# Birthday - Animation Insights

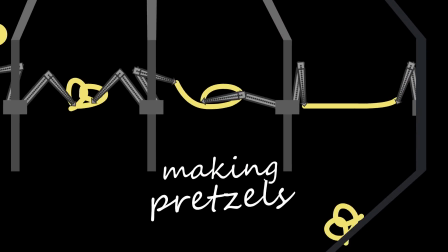I chose the background of the Pretzel Maker to be solid black because I
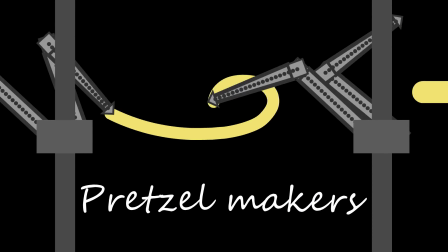wanted the zoomed in shot to start on black and then move to a pretzel,
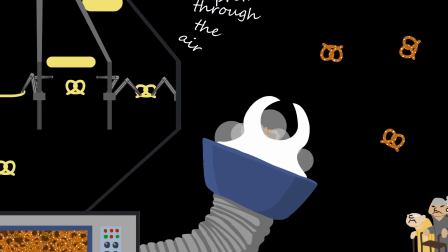which means that I couldn't have the inside of the pretzel machine be anything but black,
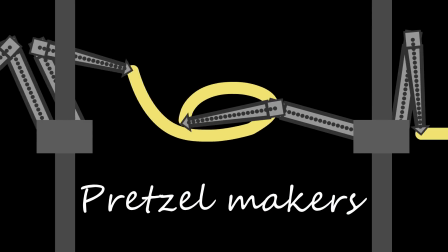which is a shame because it looks a little weird. It's kind of like the intention was that it's kind of like a cross section of a pretzel maker.
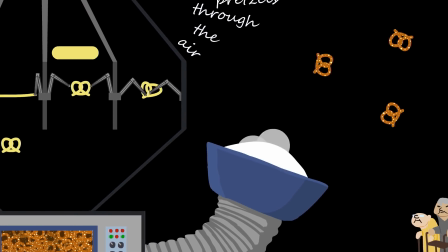It kind of works. Also, this is all drawn by my sister, the pretzel machine thing.
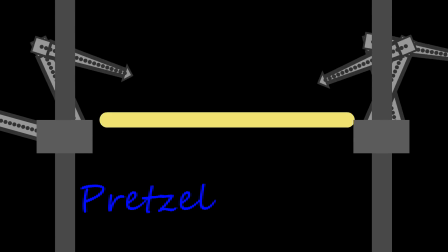The pretzels were all me. And the pretzel arms were all me, but the machine besides that was my sister.
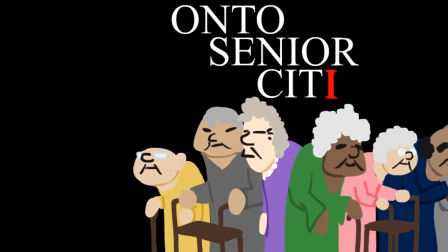Then we go to our senior citizens. Those are also drawn by my sister. Good character designs.
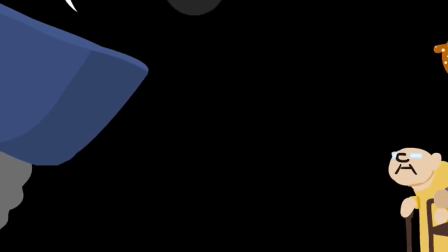I really like how they look. They're senior and they're citizens. And one of the pretzels bops them in the head.
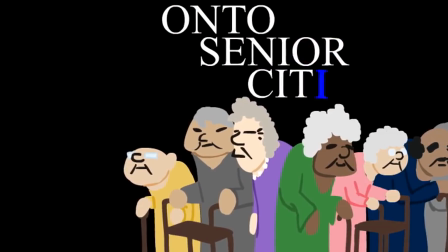I thought that would be funny. I also use this Times New Roman ass font.
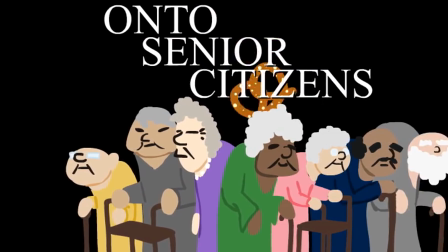I'm not sure if that's what it is, but it's got serifs, so it's kind of like Times New Roman for the senior citizens,
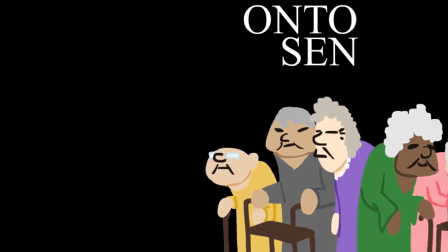because they're old people and Times New Roman is old, and yeah, just sort of associate them together.
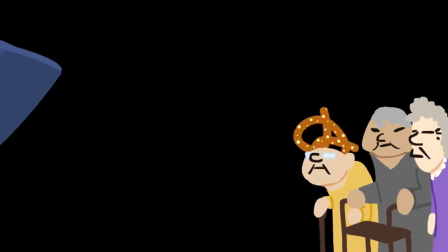Is that old peopleist? I hope not. When firing off ideas for this music video to other people who know about the song,
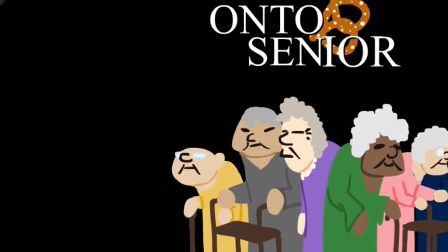one of them said, when I hear this part of the song, I visualize like a dunk tank, like senior citizens in a dunk tank,
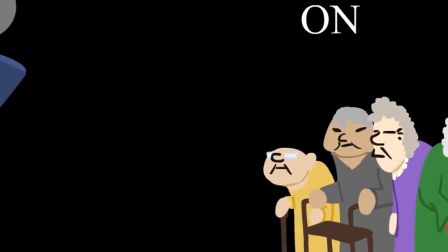and you use pretzels to get them dunked or whatever.
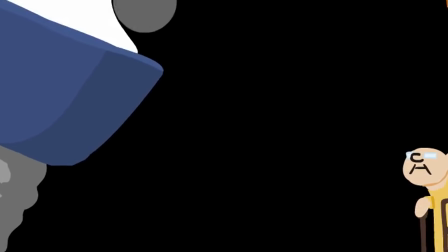And that was, in particular, that was what Mr. Grey was supposed to be.
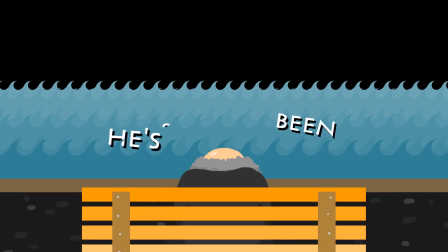That was not what I visualized at all when listening to the song, and analyzing the lyrics,
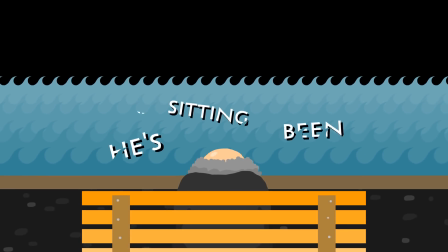that's not at all what I got out of it, but maybe that was the intention?
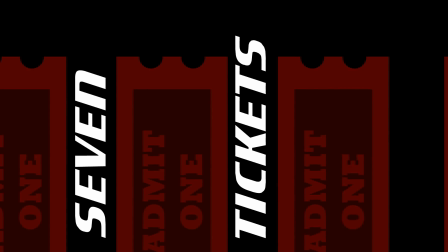I don't think so, though. I had the 7 tickets come across. Oh, first of all, yeah, that's actually the Alligator font again,
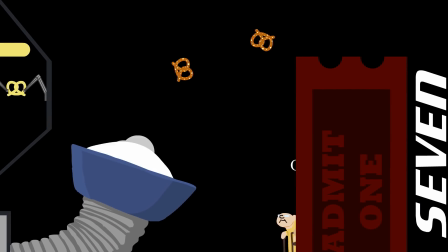but I wanted it to be thick and like fit with the ticket aesthetic.
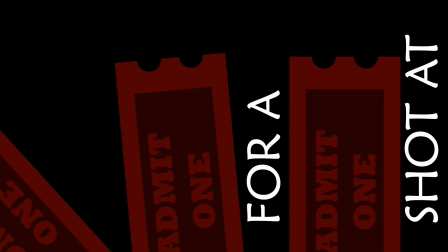There's perfectly 7 of them that show up,
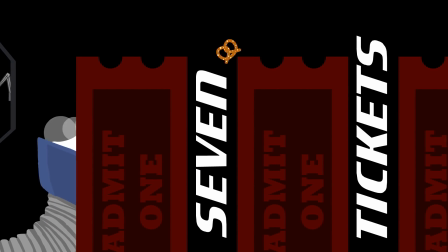and like they show up when the 7 tickets are at the very start of when they show up,
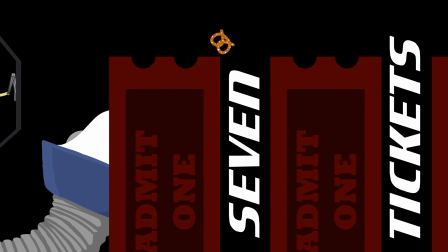and they also disappear off right when the next thing shows up. That was an intentional thing.
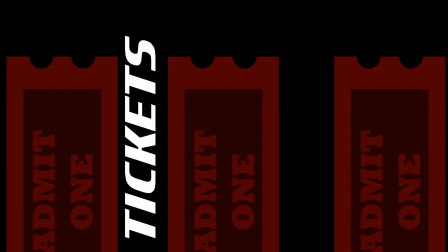I wanted it to do that. Also, I have the tickets cover up everything on the left so that we could transition to Mr. Grey.
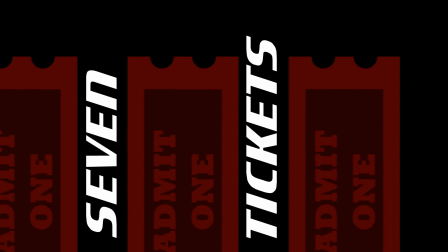That was actually harder than it looks, because like things go up and over the tickets, and like I had to like erase.
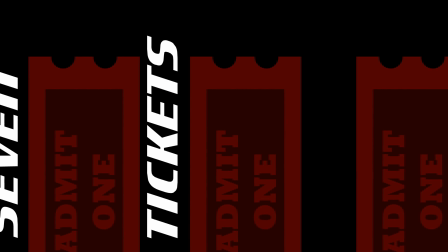There's like a pretzel that almost makes it over a ticket, but then I cheat and say nope,
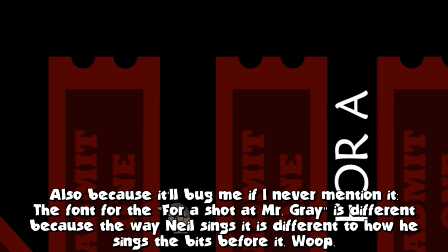it never went over that ticket, so that I could get the whole screen black and not complicate things.
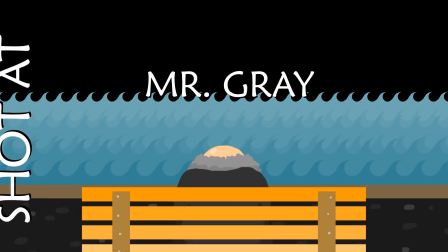Alright, here's the deal with the Mr. Grey bit.
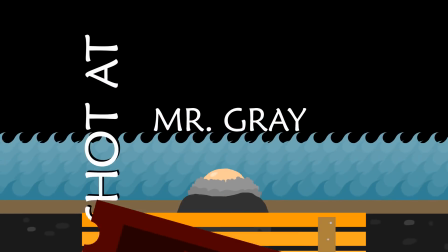It's like a lot of things are going on at once. You've got Mr. Grey, he's sort of like bobbing his head slightly.
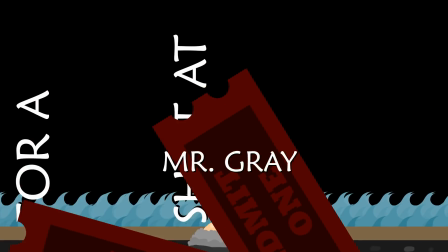You got these waves of different color going from left to right or whatever, and then the words coming behind each layer of wave.
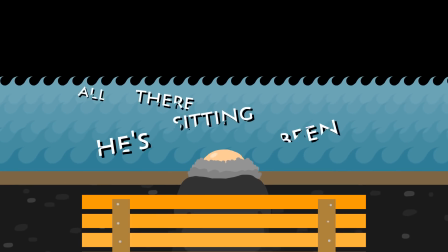And you got like a kind of
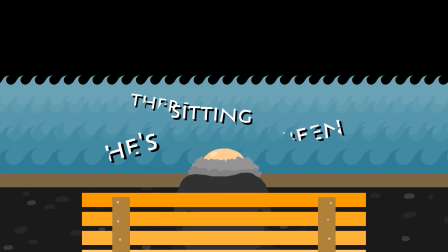semi-camera shift move thing that's kind of fake, but you know, it's 2D, so just I can get away with it. And there's kind of a bit of detail on the surroundings, like there's some gravel bits, and like Mr. Grey kind of has a bit of detail.
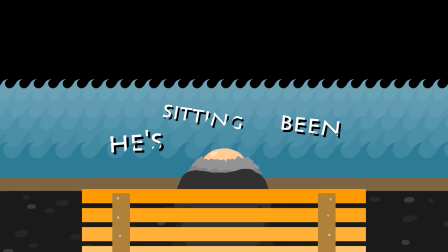He's got the head shine thing. Actually, that was drawn by my sister too. I gave her direction on what I wanted it to look like. And then whabam, it like whiplashes into a black screen with white text and sits there for like 2 full seconds. Entirely intentional. This screen here was the first thing I did when working on this project. I used this. This is when I was going to bring up the font thing again, because when I was deciding a font, I used "This is where the fun begins" as the text. This is when I said I visualized things for the music video, this was one of the first things that was cemented in my head, just as the coins were.
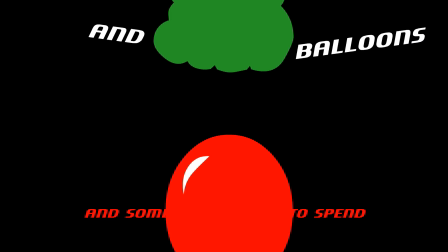The pocket cash bit.